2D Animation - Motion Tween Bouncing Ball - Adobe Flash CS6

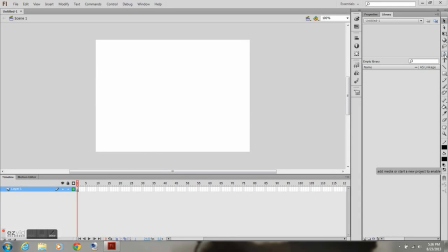This is going to be a demonstration using motion tweens to create a bouncing ball effect. The first thing I want to do is I want to grab my oval tool and I want to hold shift,
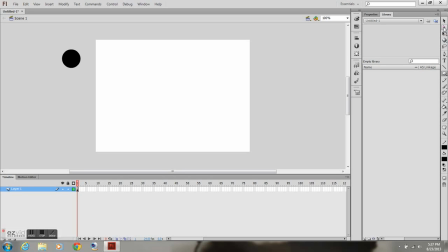click and drag to keep the constraints. And then I go ahead and I just delete the outline of it. I'm going to grab my paint bucket tool and change it to a circular gradient.
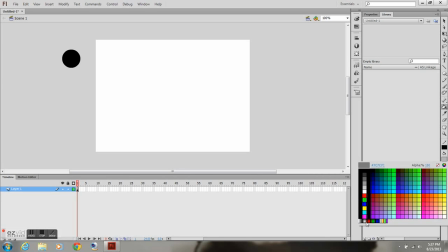so this way it adds some type of depth to the ball gives it a little bit
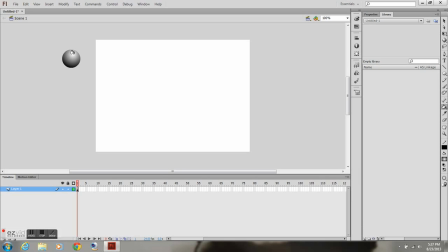of lighting some shadow and I grab my arrow tool I'm going to change the name of the layer to ball I'm also going to create a new layer called ground and
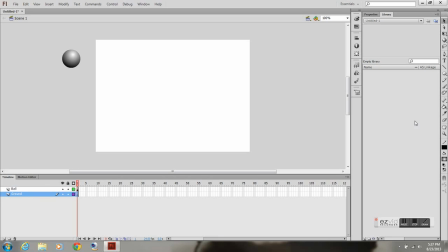I'm going to drag that underneath the ball select the line tool hold shift to keep it a horizontal line and now I've got my ball layer and my ground layer I'm going to go out to about 80 frames right click and I'm going to go to insert frame I'm
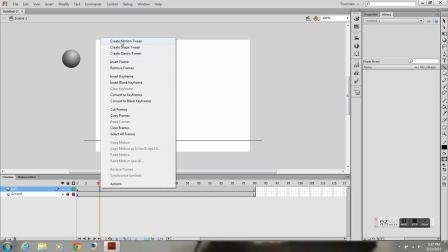going to lock my ground layer I'm going to right click on the ball layer create motion tween and then
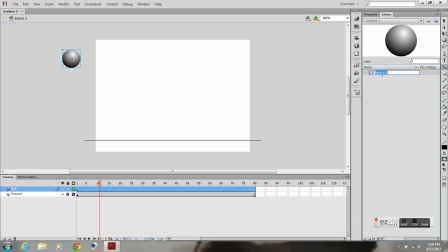it's going to ask you to convert to a symbol click OK I'm going to rename my symbol it's always a good practice to do mov underscore ball because it's a movie symbol and now
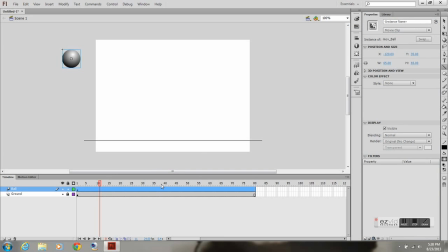the layer is a motion tween and I can begin to make adjustments and change the position of this ball go ahead and grab your selection tool I got one out to about 10 frames and
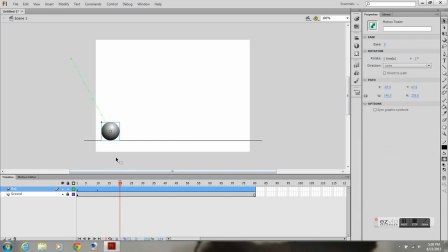I'm just placing the ball at about every 10 frames I'm not too concerned with weight and timing at this moment I'm just trying to get the effect I need so
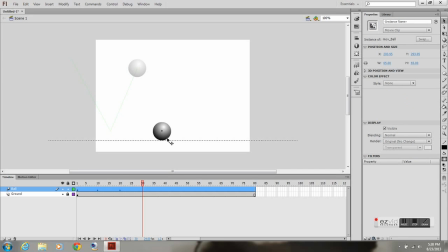yeah about every 10 frames go ahead and make your ball bounce and
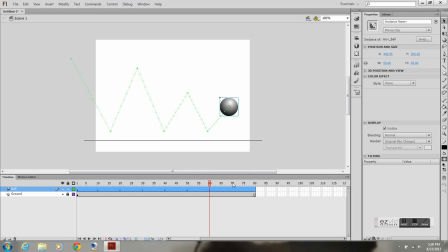just go ahead and change the position for every frame that you need it to and I'm going to have mine bounce off of the screen so it's going to start off the screen and finish off the screen so it looks like it's just bouncing across
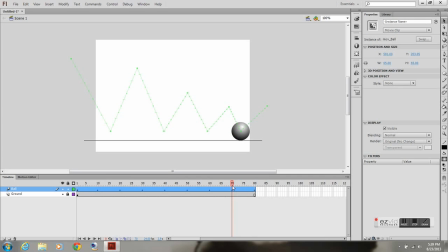off the stage excuse me so I'm just making a minor adjustment here on frame 60 and then the great thing about the motion tween,
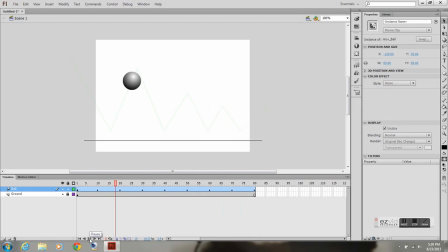go ahead and play it. One, you can just click and drag and it creates all the in-betweens for you. The other thing is you can start to make some changes to the actual motion path of this bouncing ball.
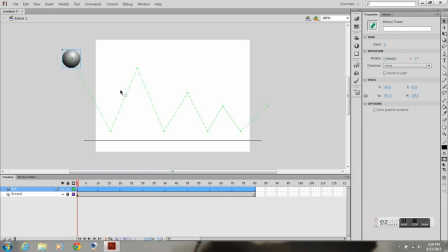So go ahead and you'll notice there's a little curvature line underneath the arrow and you can begin to bend your path.
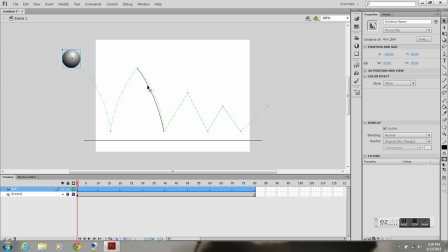which is really nice. It makes it much easier for you. You don't have to go in there frame by frame and adjust the position of the in-betweens. It just does it for you. So you can go ahead and just start bending that path.
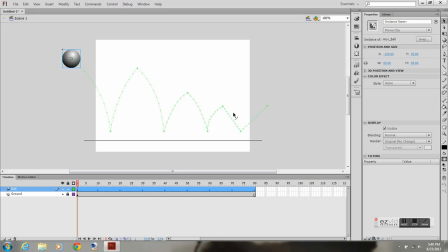And you'll start to get the more of a rounded bounce, more realistic styled bounce. And do this for all of them.